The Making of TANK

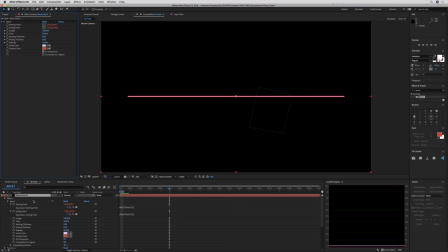[4:07]
So I have this crazy idea to link this expression to the After Effects beam effect, which I use all the time for drawing simple straight lines.
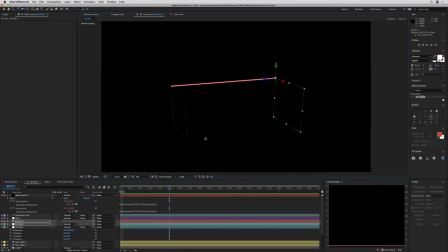[4:16]
Beam is a 2D effect, but what if I linked the start and end positions to 3D nulls using the 2Comp expression?
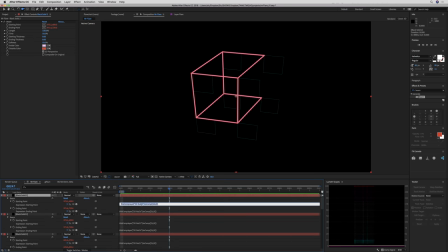[4:24]
And what if I kept adding nulls and beam effects until I had the appearance of a simple 3D object? In this way, I built a 2D render engine for 3D wireframe objects inside of After Effects using no third-party plugins.
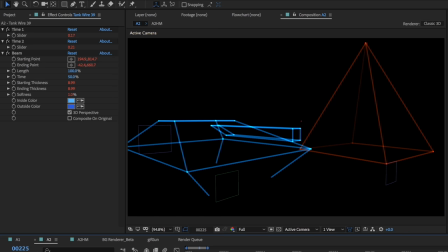[4:38]
By drawing the lines one at a time in 2D space, I could do some fun tricks, like wiggling them and flickering them in a way that reminded me of those great vector graphics games. Here's the completed first test I made using this technique, with some glow and scan lines from the holomatrix effect in Red Giant Universe.
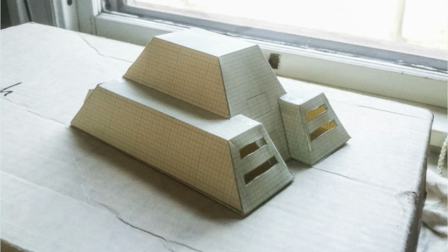[4:56]
It was around this time that I stumbled onto that photo of the tank again. As a teenager, I made this little maquette out of nothing more than graph paper and rubber cement.
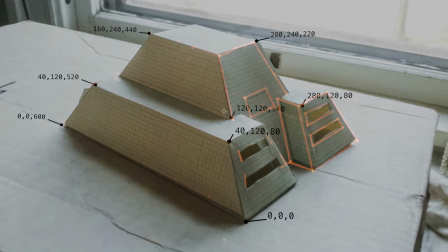[5:05]
This little paper model was shouting its 3D coordinates at me from the past, so I built it next using my null and beam technique.
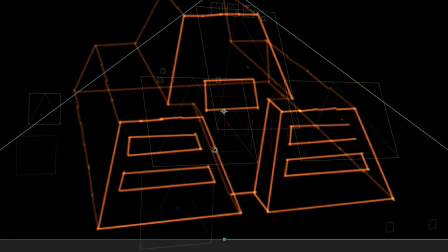[5:12]
That's when I realized that decades later, I was finally going to make my silly little short about a tank,
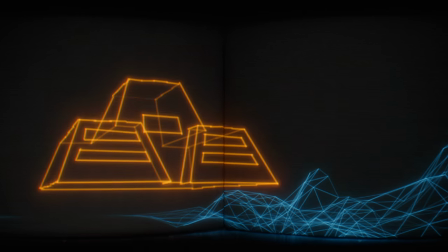[5:18]
and that I would create this 3D animated film entirely in Adobe After Effects. Turns out I hadn't gotten it out of my system after all.
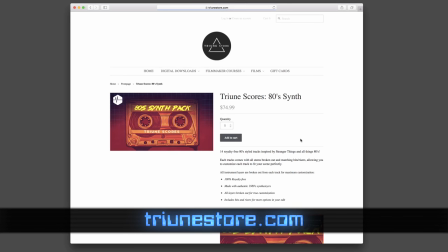[5:27]
Luckily, around this time, Seth Worley and his brother Ben were working on the Triune 80s Synth Pack, a collection of 80s-inspired stock music.
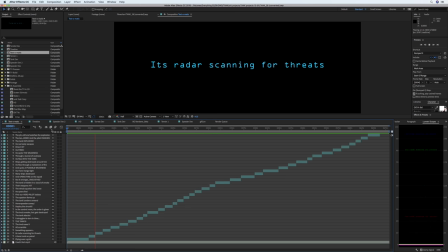[5:35]
There was one track that felt perfect for my short. I laid it into a comp in After Effects and started working on something I call a text-o-matic. I've done this before when planning music videos. It's basically just short lines of text synced with the music. The story beats I'd imagined as a kid were lining up perfectly with Ben's awesome track.
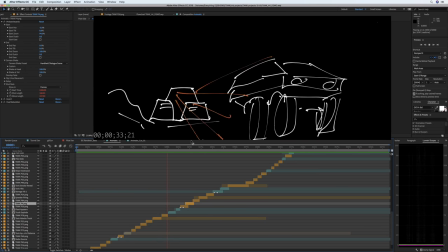[5:59]
So I moved on to the next step, which readers of the DV Rebels guide will recognize as my signature barely legible storyboards.
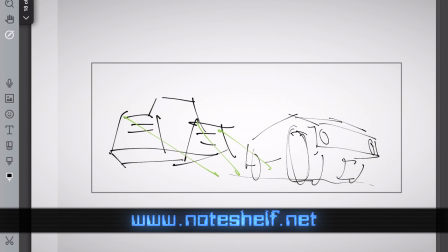[6:15]
I drew them in Note Shelf on my iPad using my own templates.
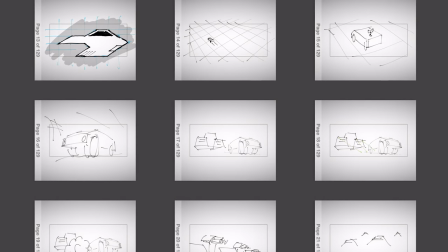[6:19]
I then exported them to Dropbox and brought them into After Effects where I began replacing the text layers with the drawings.
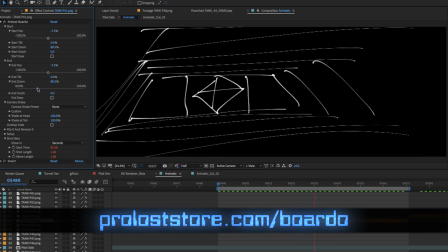[6:25]
I used my Prolos Bordeaux preset to make it fast and easy to animate the boards.
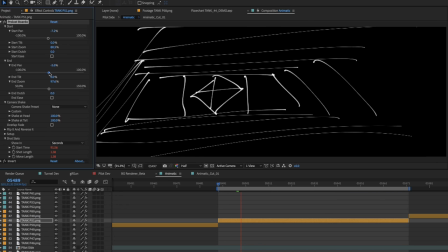[6:30]
Bordeaux works by automatically animating across the duration of your layer according to start and end positions you set. There are settings for camera shake, camera ease, and even an automatic fade transition from one clip to the next. Working like this, I could quickly experiment with different timings without having to fuss with a bunch of keyframes.
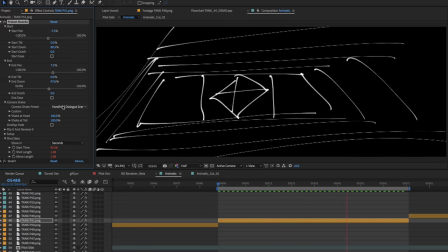[6:49]
Now, I'm describing this process as a linear one, but in truth, I jumped around a lot.
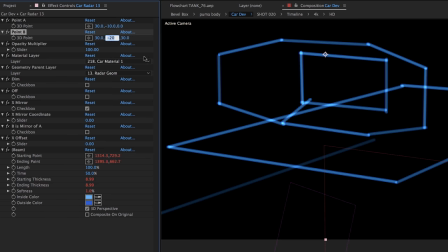[6:54]
Some days I'd be up for the tedious task of modeling something complex like the car.
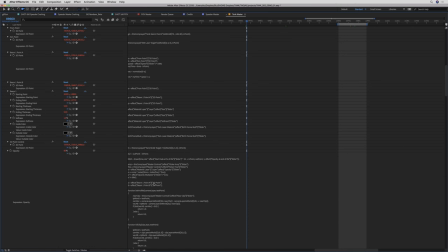[6:59]
Other days I'd be up for some elbows-deep expression work, but eventually I completed the animatic and started animating actual shots.
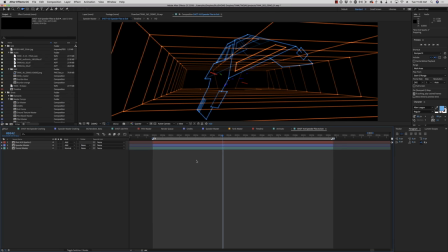[7:07]
I did all the work in one gigantic After Effects project right on top of my animatic timeline.
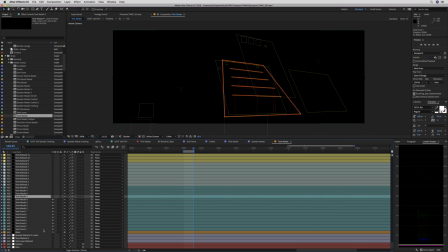[7:12]
Each object in the film, the tank, the car, the speeder, has a master comp where it is built and animated. Remember that each individual vector line is a layer with its start and end 3d coordinates hand entered.
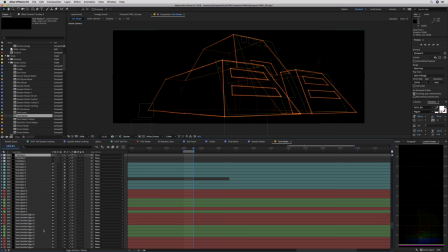[7:26]
The master tank comp has 446 layers. The master speeder comp has 546.
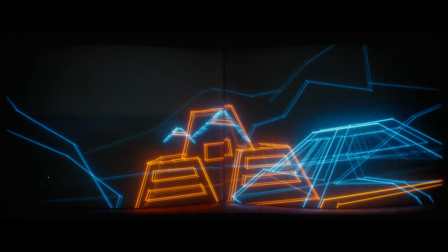[7:33]
In a shot with three speeders, the tank, and the terrain, over 2,500 layers are being rendered just for the wireframes.
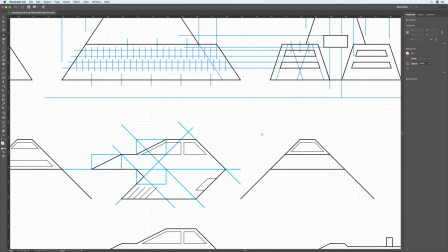[7:40]
The designs for the vehicles and characters had to be clean, simple, and original, but reminiscent of things we know and love.
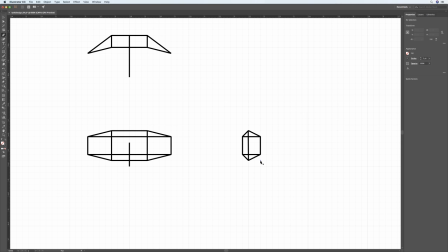[7:46]
I drew them in Illustrator with Snap to Grid turned on, the modern version of my high school process of designing on graph paper.
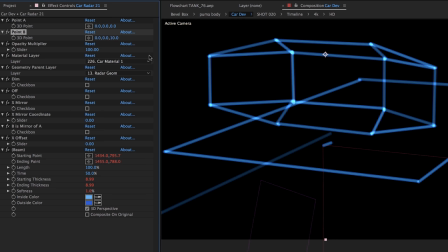[7:53]
These grid lines enforced a certain design minimalism and geometric regularity, but they also served a very important role as I built the objects. Each end of each vector has two coordinates, each with an x, y, and z value. I would count squares in Illustrator and type in the correct numbers in After Effects.